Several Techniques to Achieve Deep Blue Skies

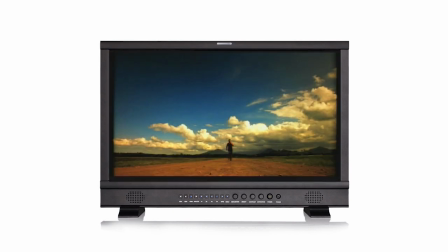(0:17)
One of the requirements of shooting exteriors is the ability to capture deep blue skies.
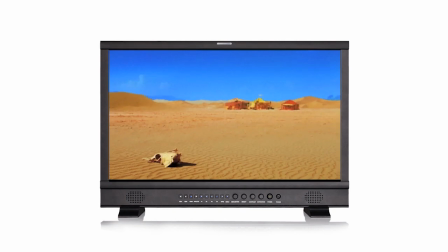(0:23)
Contrary to popular belief, this is not achieved by shooting in a location with blue skies.
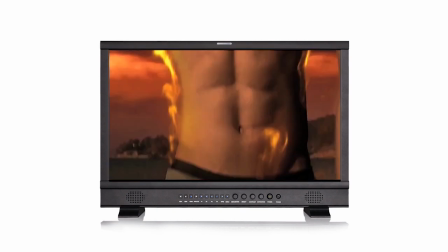(0:29)
Of course that helps, but having blue skies does not automatically mean you can capture it on film or data.
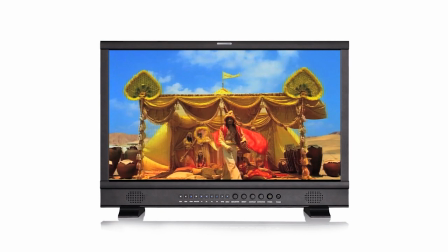(0:36)
There are reasons why shots like these are difficult to achieve, but there are techniques that can be used to achieve them. Let's start by studying this shot from a Nestle commercial. As you can see, the exposure is quite well balanced.
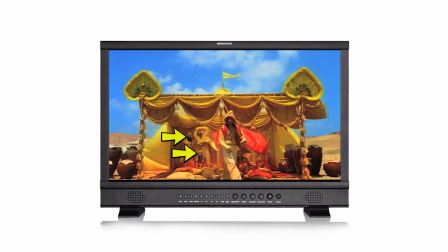(0:51)
The actors under the canopy are exposed correctly, meaning they are clear and detailed, with no over or under exposure. The sky is also exposed correctly.
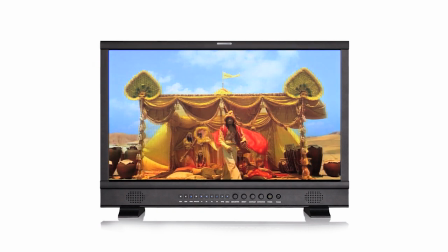(1:02)
If this was overexposed, the blue would be washed out towards white, and the clouds would not be defined.
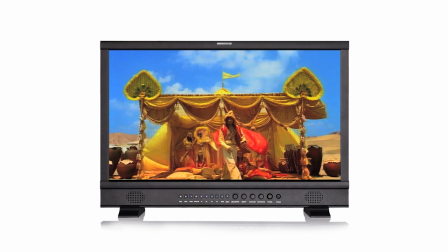(1:09)
This shot, however, could not have been achieved without exposure techniques to balance the actors under the canopy and the blue sky.
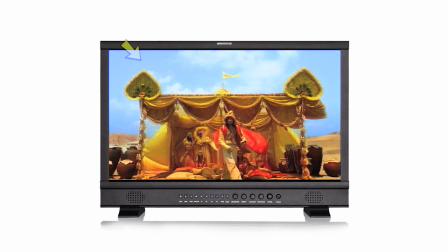(1:17)
Because skies are inherently bright, there is going to be at least a three-stop gap between the two exposures. If the talents have an exposure of f8, the sky will be around f22. If I expose for the talents at f8, the sky washes out.
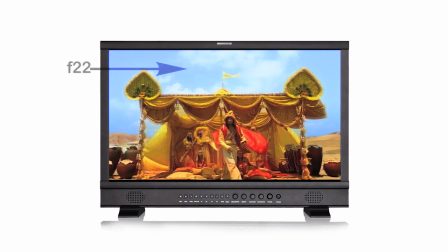(1:34)
If I expose for the sky at f22, I lose the detail in my talons.
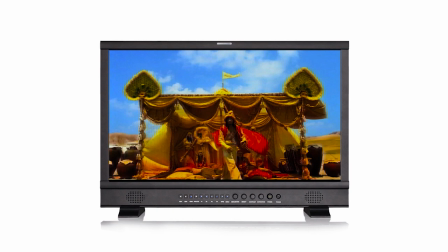(1:40)
This is the difficulty when attempting to penetrate blue skies. They are just brighter than everything else on the frame.
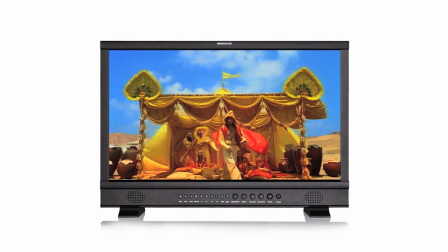(1:47)
Standard grading can save some color to an overexposed sky. But if you have no detail or contrast, the colorist cannot create it.
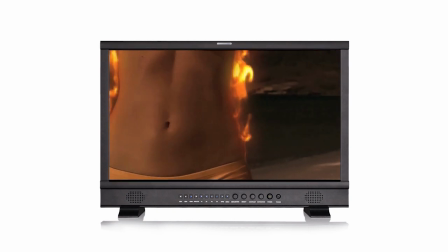(1:55)
This commercial was all shot during the day with blue skies. The colorist turned all the blues to reds to make it look like it was a hot sunset.
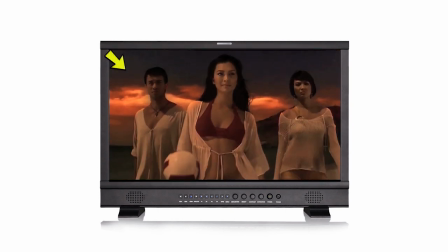(2:04)
but the darkness of the red on the top of the sky was the same as the darkness of the blue when we shot it on film. To do this, I had to dramatically lower the exposure of the sky to be three stops under the exposure of the talents.
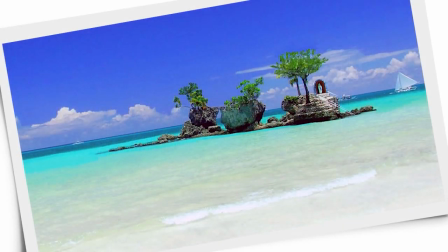(2:18)
This is how I did it. This is my favorite beach in the world to shoot on. It's called Barakay and it's in the Philippines. The reason this beach is so popular for photographers and cinematographers is the sand it is sugar white as it was formed from white coral
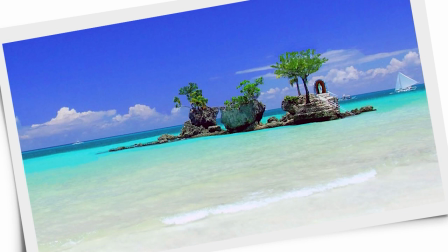(2:35)
when the sun is out you cannot look at it without sunglasses because it is
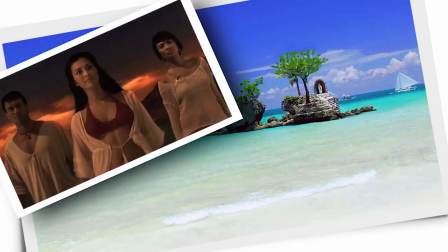(2:40)
so bright if i had shot the nestle ad here i would have achieved a
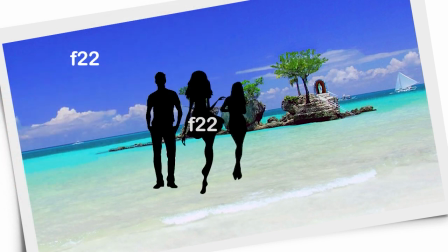(2:45)
balanced exposure of f22 on the sky and f22 on the talents because the sand acts like a giant reflector
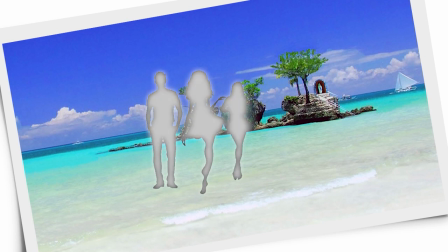(2:54)
i could have exposed at f22 and the talents would be bright and detailed however i I did not shoot this ad in Burakai.
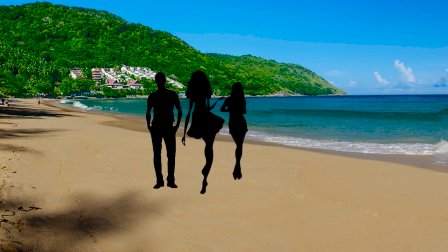(3:02)
The beach I shot it on was volcanic with dark brown sand. Thus the ambient exposure on the talents was two stops lower than the blue sky. If I exposed for the sky, the talents would be underexposed.
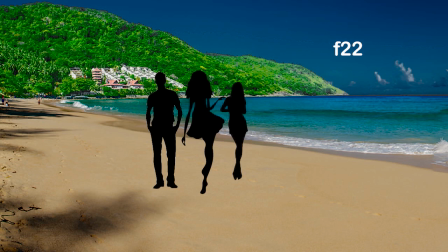(3:15)
Because I wanted the sky to look dark, like sunset, I wanted it to be at least three stops under the exposure of the talents. So I decided to raise the exposure of the talents by five stops, making them considerably brighter than the sky.
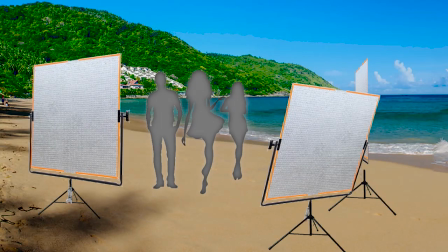(3:30)
I did this using reflectors. Three silver reflectors facing the talents from the front and one large white griflon
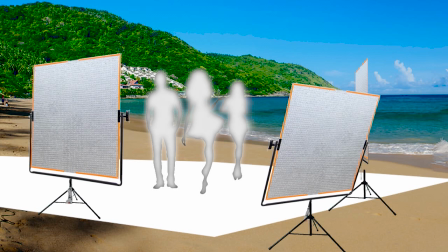(3:37)
reflector on the floor to bounce back the sunlight as if the beach was white. I exposed at f32 plus I reduced my shutter angle to 90 degree reducing
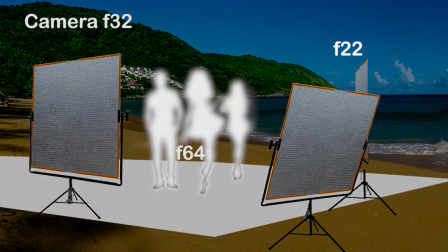(3:48)
the exposure a further two stops plus an ND6 filter to reduce a further two stops.
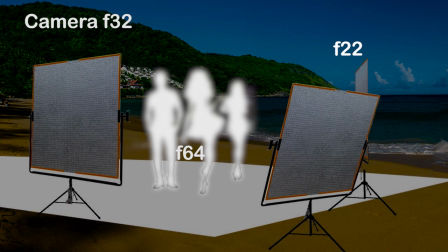(3:54)
The sky was now underexposed and the talents were correctly exposed. This is an extreme example of penetrating the sky with exposure but
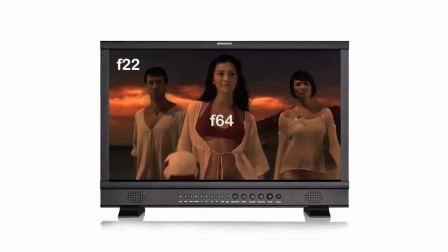(4:02)
it shows well that controlling exposure is the answer to penetrating skies. There are other ways to reduce the exposure of the sky without having to increase the exposure of the subject and a good cinematographer
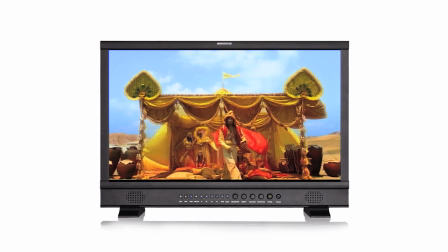(4:15)
will know as many techniques as possible so they can apply the most practical to the shots that they are executing.
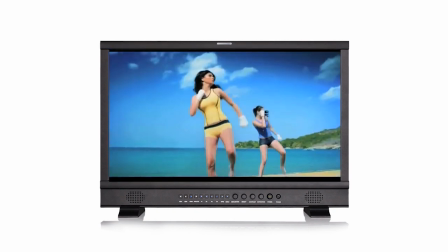(4:22)
The balancing of this shot uses the simplest technique for darkening skies, filtration via a graduated ND and a linear polarizer. For this shot,
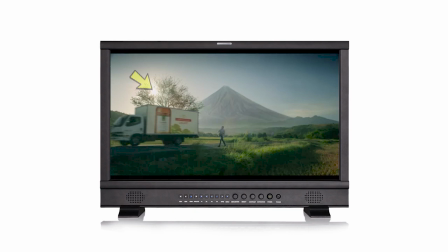(4:35)
which required balancing the exposure of the rising sun through the trees at
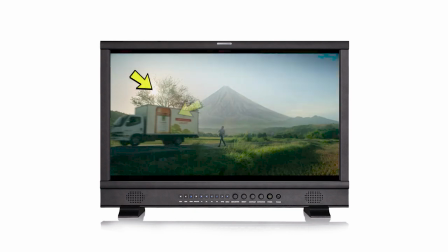(4:39)
f32 and the shadow area on the side of this van at f4, I used a graduated ND filter to darken the sky on the upper part of the frame,
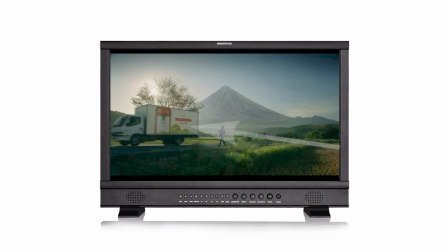(4:49)
ensuring it does not affect the exposure of the van. Then used reflectors to bring up the exposure of the van to match that of the sky.
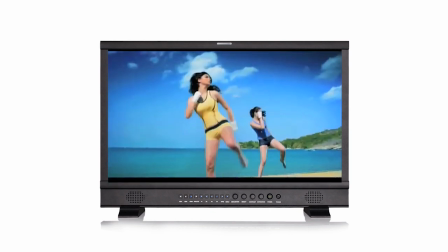(4:59)
Let's return to this frame. The linear polarizer is being used to reduce the glare from the surface of the sea. It is also being used to reduce the haze in the sky which is raising its exposure. The darker blue at the top of the frame is achieved by a graduated ND filter.
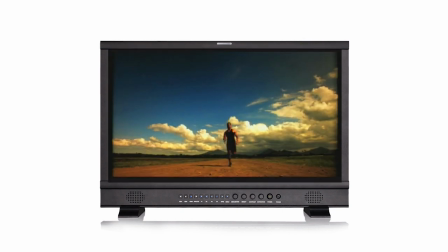(5:16)
This frame uses a completely different technique to darken its skies. Instead of using ND filters to knock down the blue, I am using orange filters. The side effect of this is a very warm hue to the image, and the darker the blue, the more it shifts to green.
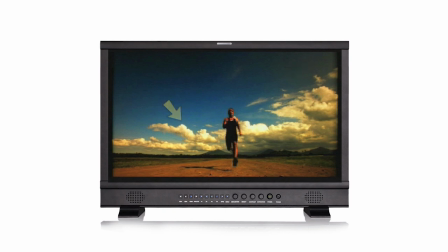(5:34)
But it is a very good way to bring contrast to the clouds. This process is called nanometer transmission, and it works by blocking just blue light. Thus, exposure of the blue sky can be reduced substantially, but the exposure of the white clouds are only affected minimally.
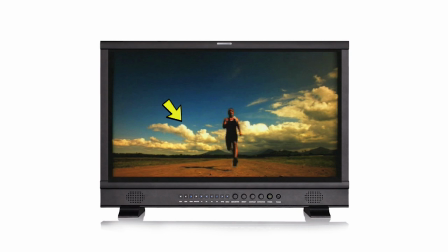(5:50)
The absence of the blue makes them hue towards the yellow, but they lose very little exposure.
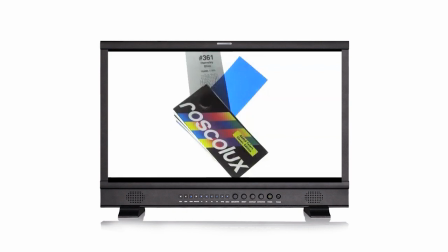(5:56)
If you look at a lighting gel swatch book, you will see behind each gel a nanometer chart.
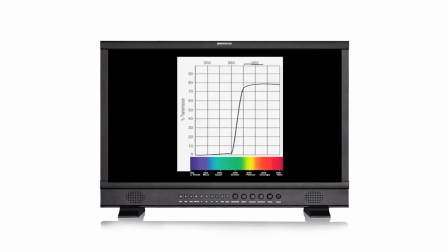(6:02)
This will indicate the nanometer transmission of each gel. The filter will have a filter factor, which is the amount of stops it reduces by shooting through it. The factor is an average of all light frequency. But if you study the chart, you can tell how much transmission each color frequency has.
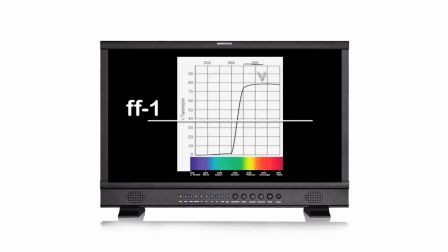(6:22)
On this filter, about 80% of all warm light can pass through the filter, but almost no cold or blue light can pass through the filter. The factor of this filter is one stop, but it is affecting only the blue light.
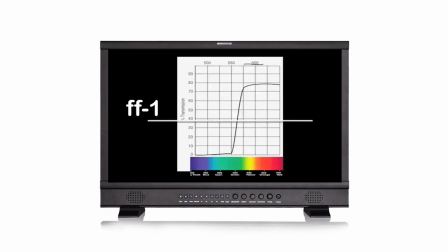(6:36)
So actually blues are cut down by almost two stops as warm colors are only stopped by 20%.
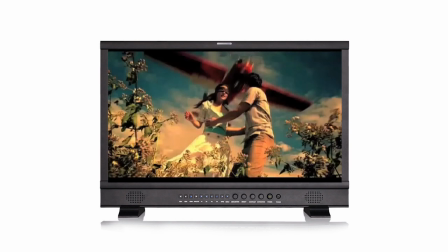(6:43)
So by shooting through this filter I can reduce the exposure of blue light by almost two stops.
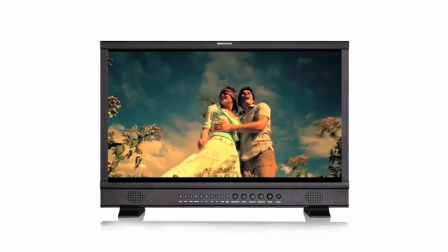(6:51)
I used only nanometer transmission to achieve this shot. Without it the sky would have looked like this.
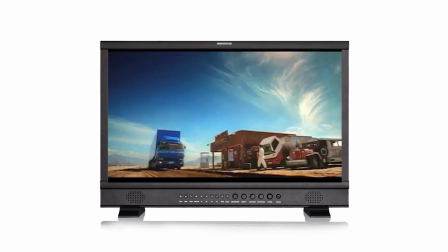(6:58)
This technique is very effective on film. However as nanometer transmission is the process data sensors use. recognizing
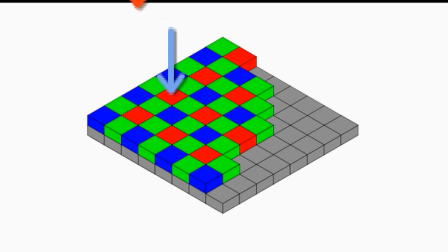(7:05)
colors by allowing only the frequency of light through to the appropriate pixel, its effectiveness depends greatly on the sensor you are using.
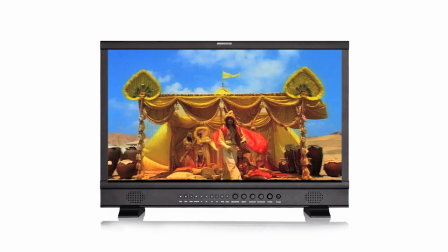(7:14)
Let's return to this frame which uses a post process to achieve its penetrated skies.
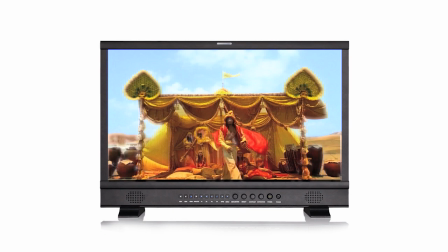(7:19)
If you are going to use post to deepen the blues of your skies, you must ensure you have an exposure that can capture all the detail you want to keep. You don't need to match it to your subject, just ensure there is some contrast to work with. I am going to demonstrate this process using Premiere, but almost all editing,
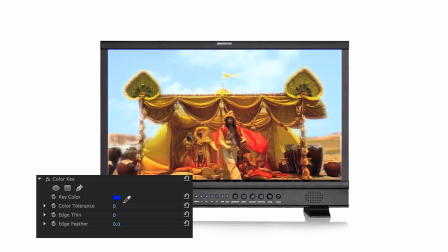(7:38)
effects or color correction softwares can achieve this relatively simple technique. Open your keyer of choice. I'm using Color Keyer here. Color pick the sky.
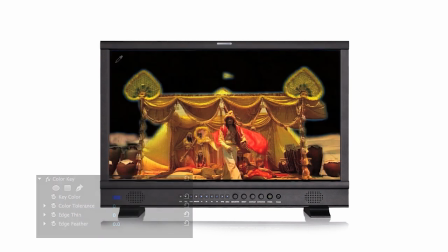(7:48)
A very rough key will appear, making the sky transparent. This key does not need to be perfect.
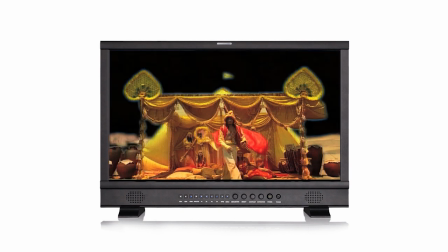(7:55)
Take the key material and place it on the timeline above the original material. it should be invisible.
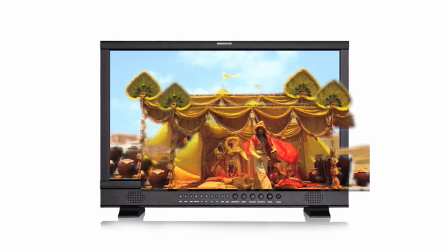(8:01)
However if you move the overlay the two separate materials become apparent.
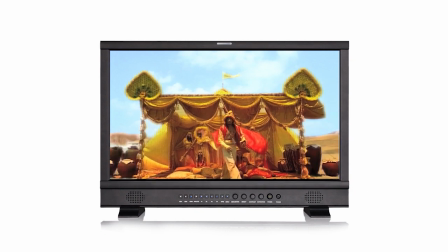(8:05)
I'm going to take the overlay away so we can see what I'm about to do but actually you can do this effect still in composite. Adjust the image setup using whatever color or contrast tools available till you get the sky you want.
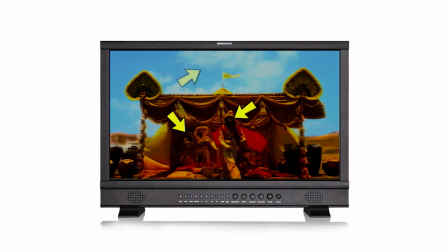(8:20)
Notice how dark the subjects are. If I expose the sky to achieve this contrast the subjects would have a similar exposure to this.
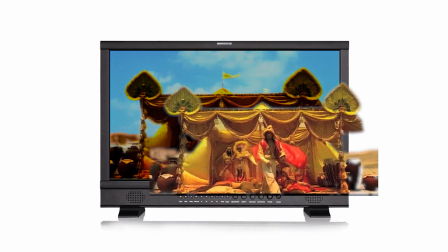(8:28)
Place Place the keyed material on top of the darkened image.